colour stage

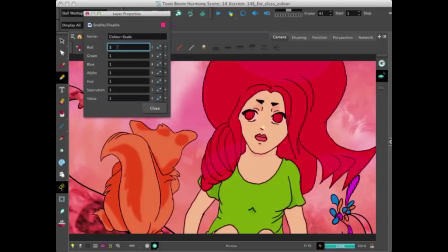So now it has more of a romantic feel, I guess. Changing hue and saturation also gives it a different feel, of course.
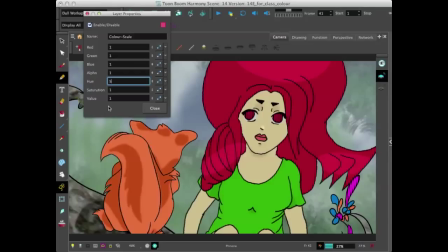And I'm just using these at random just to show you the different looks that can be achieved.
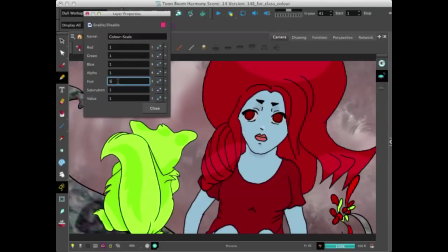So that could be like some weird ghostly dream, or if you're depicting something on like an alien planet, maybe something unnatural.
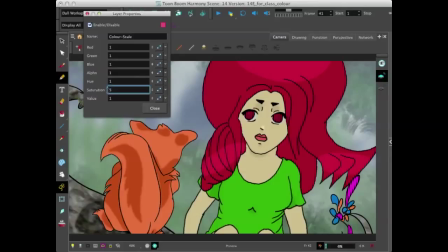Your saturation, you change that and it'll have a dramatic effect as well.
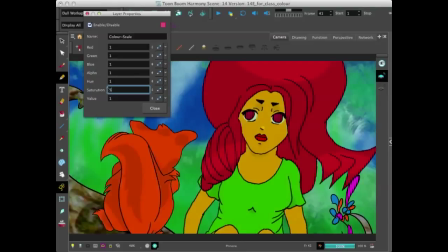or if you desaturate it,
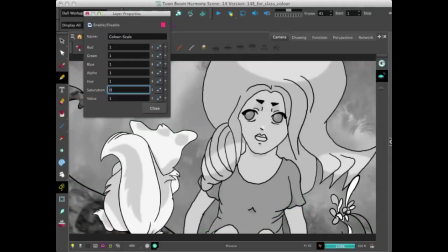you totally just take out all the color and it becomes a grayscale or a black and white. So everything color-wise that you choose to do
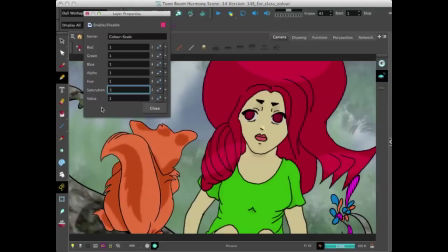affects the mood and the tone of your show. Even the colors that you choose for characters can make people feel different ways.
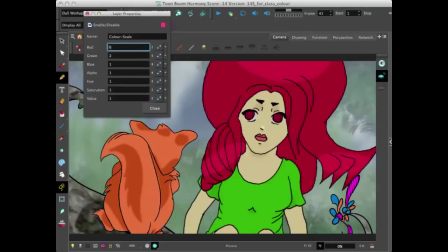So you have to keep in mind when you're choosing colors the different effects that can be
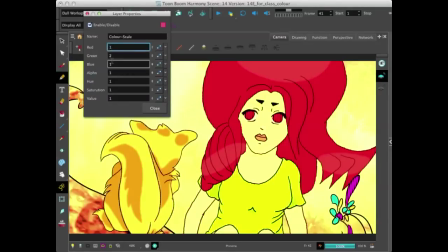achieved, as well as the effects that will be impressed onto others, those who are watching.
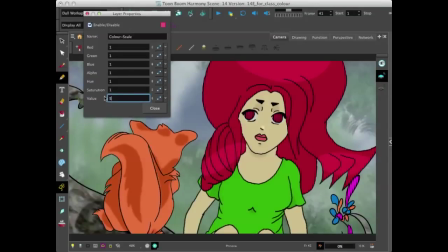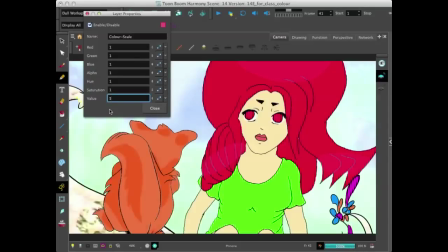So there's a lot that can be done with color.
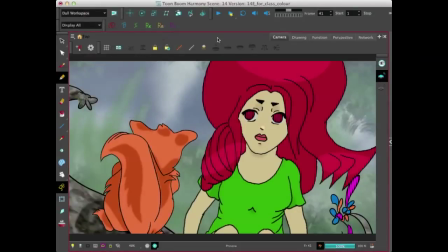So I hope that made a little sense of what color can do. I'll try to get more into the subjects about color and coloring characters. But that was just an overall
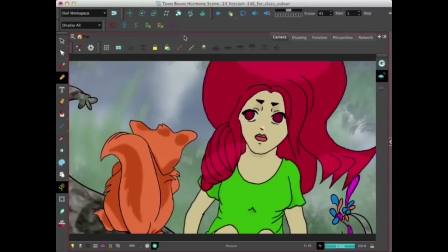uh, look for your cut. Color can affect, like I said, where your characters, the different colors your characters are, can affect how people feel about them.
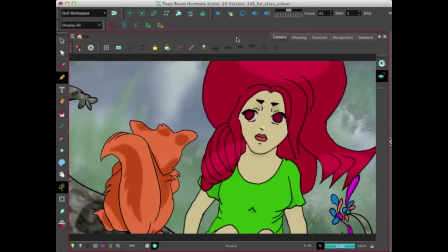Um, Different countries and people who were born there, they all have different notions of color. Color is a universal thing, but different colors mean
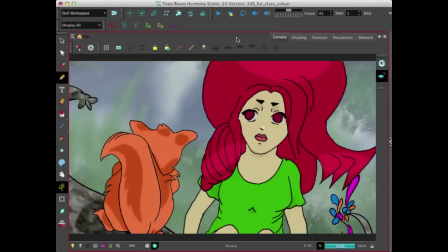different things and to different people and the origin of their birth. And not just origin of their birth, but if they grew up in a certain country. One color could mean good things in one country,
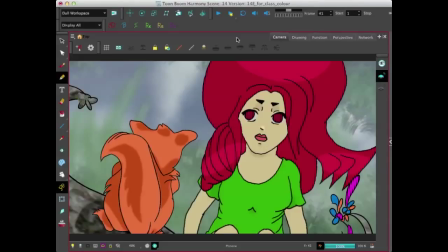and if you use them in your design in another country, they might not have the same effect. They might have a negative effect, or instead of a calming effect, they have more of an agitated effect.